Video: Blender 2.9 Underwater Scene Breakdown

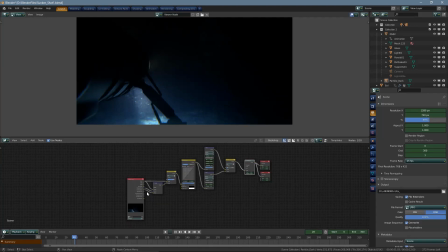(4:06)
And finally, the compositor settings is what we've got.
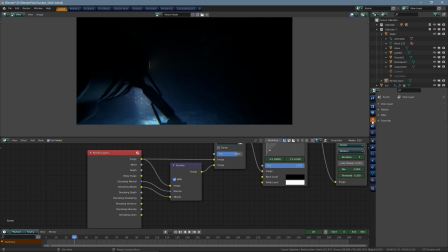(4:12)
The denoising, that's an important one. You activate that up here in passes, data, switch on denoising data, and that will give you these outputs.
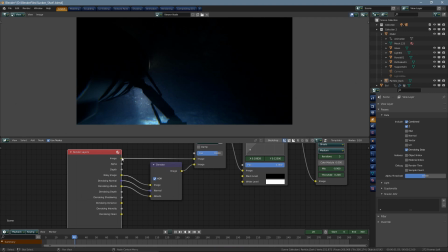(4:30)
That should actually come from here. It's a question you have to test which one works better. But basically, if you add a denoise and you take the denoising normal, put it in the normal, denoise albedo, put it in the albedo. Now, here's a little step that I've done
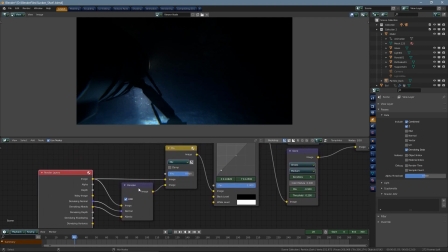(4:50)
because the denoise really gets rid of lots of detail. So to bring back a bit of detail, if you mix back some of the original, this is 80% denoised, so 20% the original, it gives you back a little bit of that granularity,
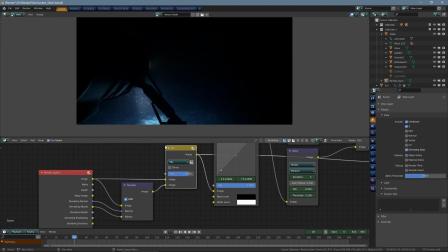(5:09)
a little bit of the natural noise that should be in an image.
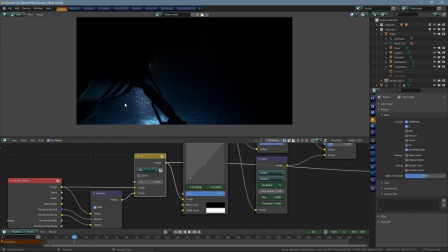(5:14)
Obviously you can change that, so got full original or fully mushy bees.
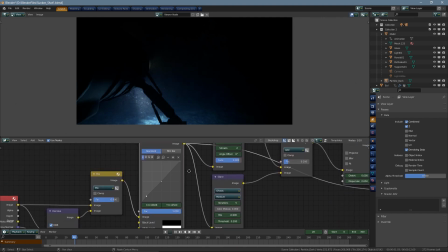(5:25)
A little bit of a grade just to bump up the light and keep the darks down. So you see that.
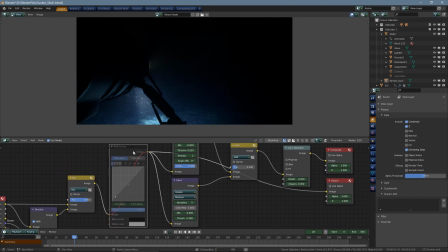(5:39)
Using M to activate and deactivate.
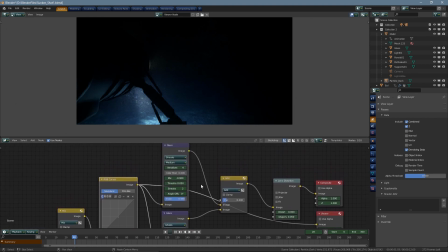(5:44)
That's a nice way to test. Then we have some glowy stuff, quite subtle.
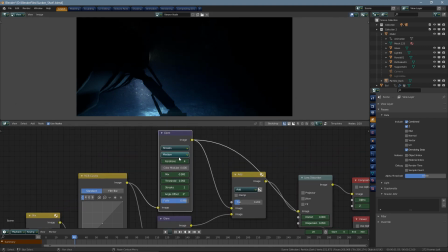(5:52)
So these are the settings for that. Got streaks. So where it's bright, it gives you a little streak across. And then overall glare.
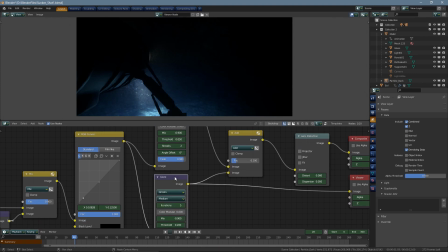(6:09)
That one doesn't do a whole lot.
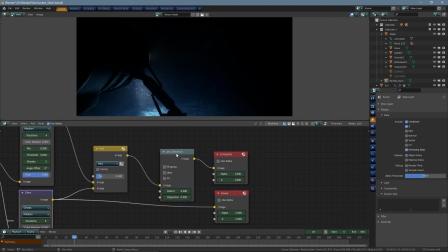(6:14)
Add those together. And then lens distortion gives you a little bit of chromatic aberration at the edges. I always like that. Just a little bit, 0.05. And that's it.
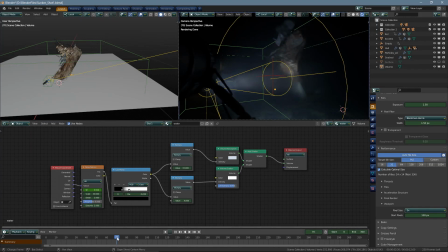(6:29)
Well, that pretty much covers everything. If you have any questions, let me know. If you want to see more of these kind of videos, like or comment, and I'll see what I can do. In the meantime, thanks for watching, and enjoy 3D Land. Bye.